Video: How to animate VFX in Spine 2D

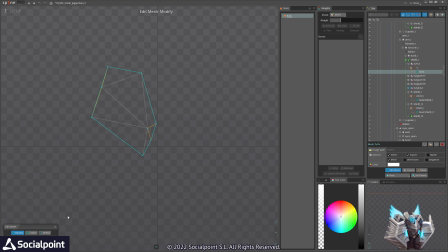12:30 So you can see if I go and reset it, we are using actually this image.
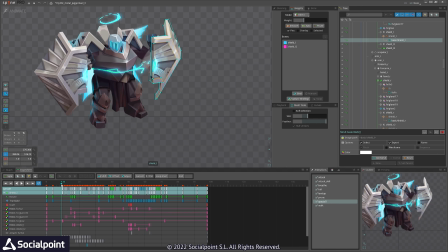12:47 And we have our most beloved glare animation here
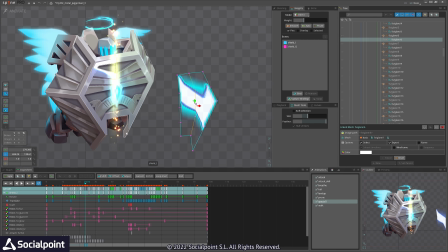12:54 that is shaped along the surface.
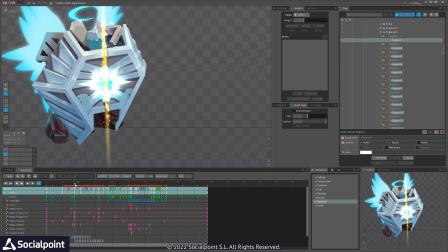12:58 We have another one on this portion here.
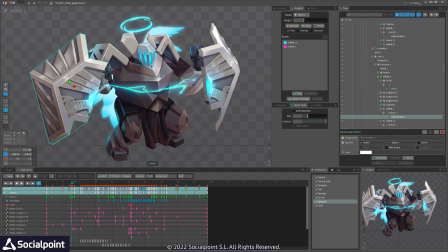13:06 And yeah, we have 3 of them on these sections. And yeah, that would be it for the shield.
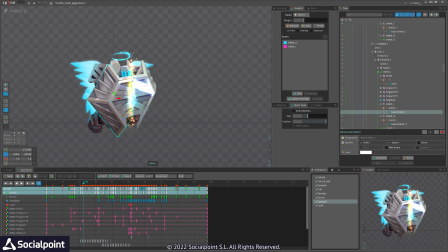13:13 I think, yeah, the middle one, I'm using the blurry image that the spare.
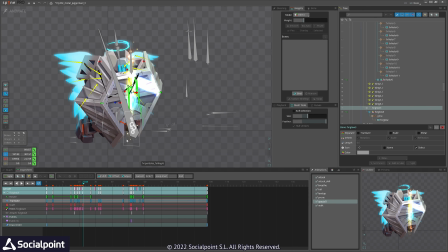13:23 This one, I'm just scaling it. And particles here and here.
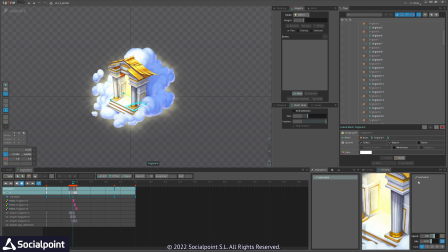13:29 Yeah. This is not a character. This is a portal. Let's see the animation.
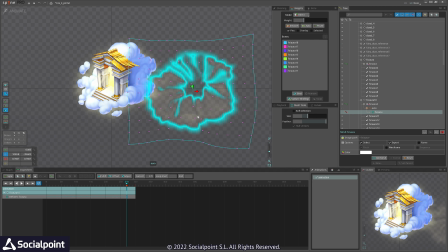13:38 Cool. Now let's start from this one. We have an image and we bound it to a few bones.
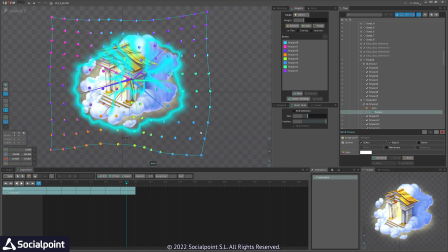13:46 You can see those bones are the rays and they are just rotating and moving.
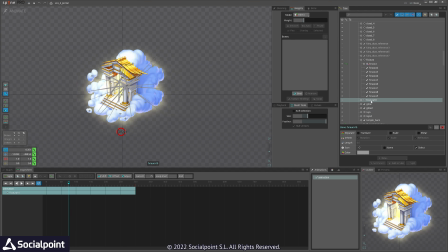13:52 I have duplicated this aura 2 times.
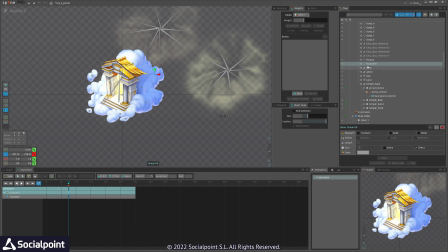13:56 So we have 2 of them and they will just move with a delay.
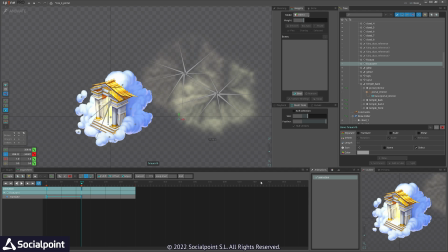14:03 So that will give a nice blending. They do have overlapping and some blending mode, so that will create nice glow behind.
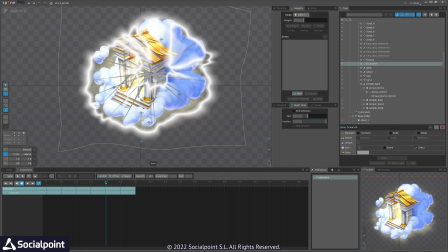14:14 And yeah, clouds are moving.
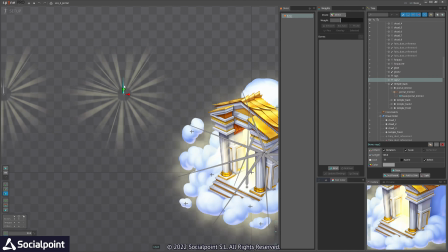14:18 And we have these rays coming out. So this is one image. I aligned a lot of rays, the same image.
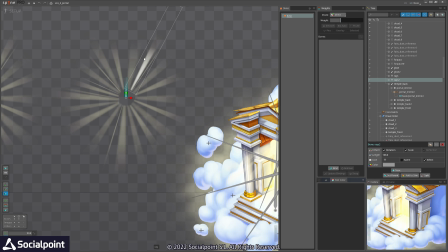14:26 It is the same image. I aligned them. So otherwise I would have to use one circular image.
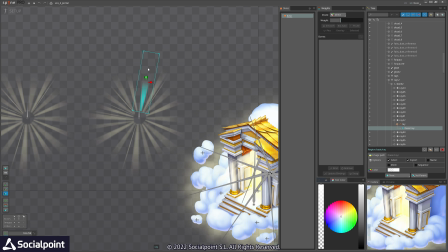14:33 This way I'm using one rectangle. This is packed much better than the whole circle. So I have this one, and when I scale it,
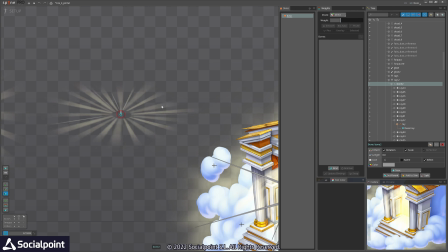14:45 I can just rotate it in that frame of reference.
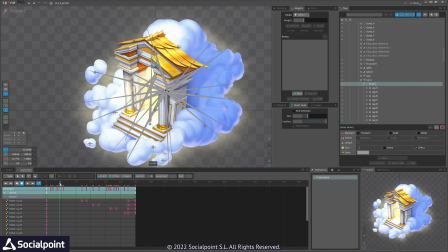14:51 And with that, I can achieve this animation, and once they appear, I am hiding the other one.
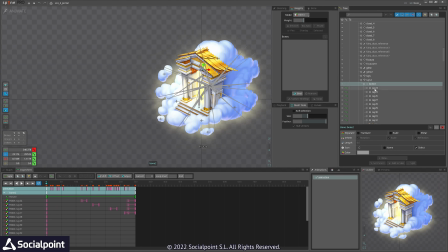15:00 So you can see it in action here. Let me move it. let's see. So you can see they just fade out, but they are there.
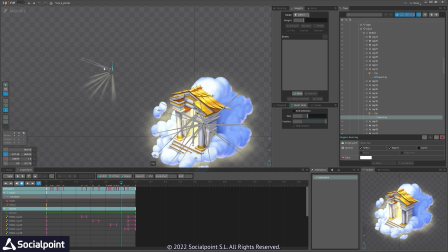15:10 So you can see all of them are hidden and they appear once they get into this visible cone.
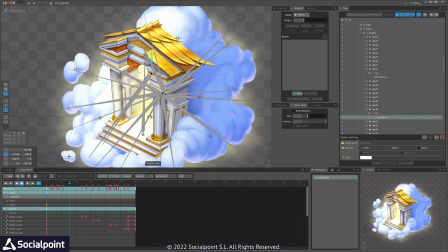15:17 What else we have here? We have particles.
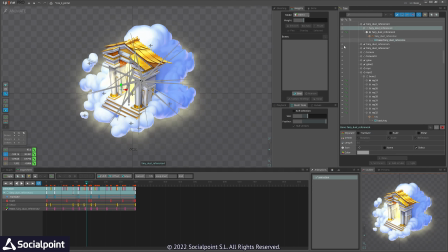15:22 That is one image. This image that I had originally designed for this portal.
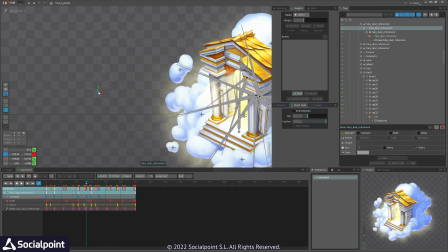15:31 So this just moves slowly and fades out, and there are a few of them to create a nice loop.
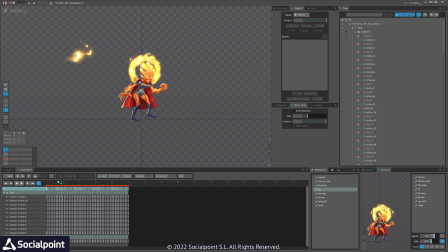15:38 Let's check the other one. We have Firecatcher. This is a fire character, and I use this fire animation. I basically reused it everywhere. So on the head, all what you see is this fire animation.
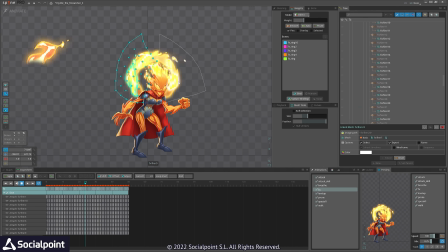15:54 They are deformed. They are bound to bones.
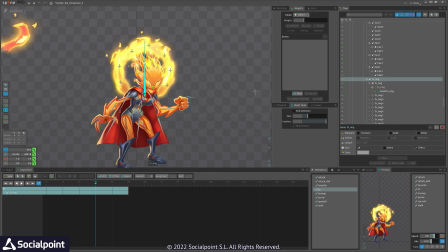16:01 You can see them here. And they are added on the tip of the hair strains.
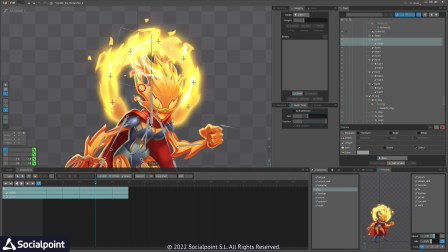16:08 So we can move the hair strains and the fire is there to like give a nice touch.
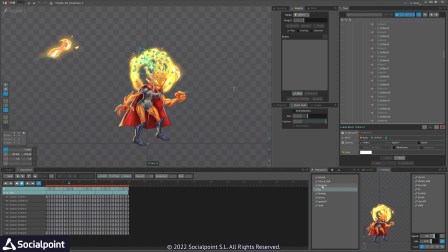16:15 Let's see it here.
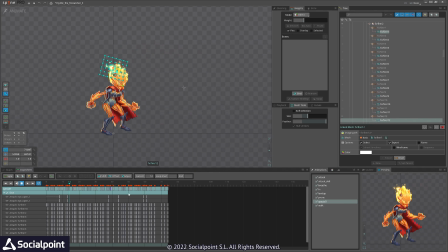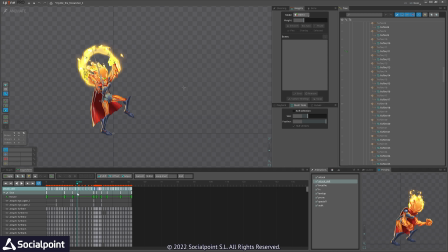16:26 And let's check it here also. You can see I'm using this ring to just drop on the ground the power.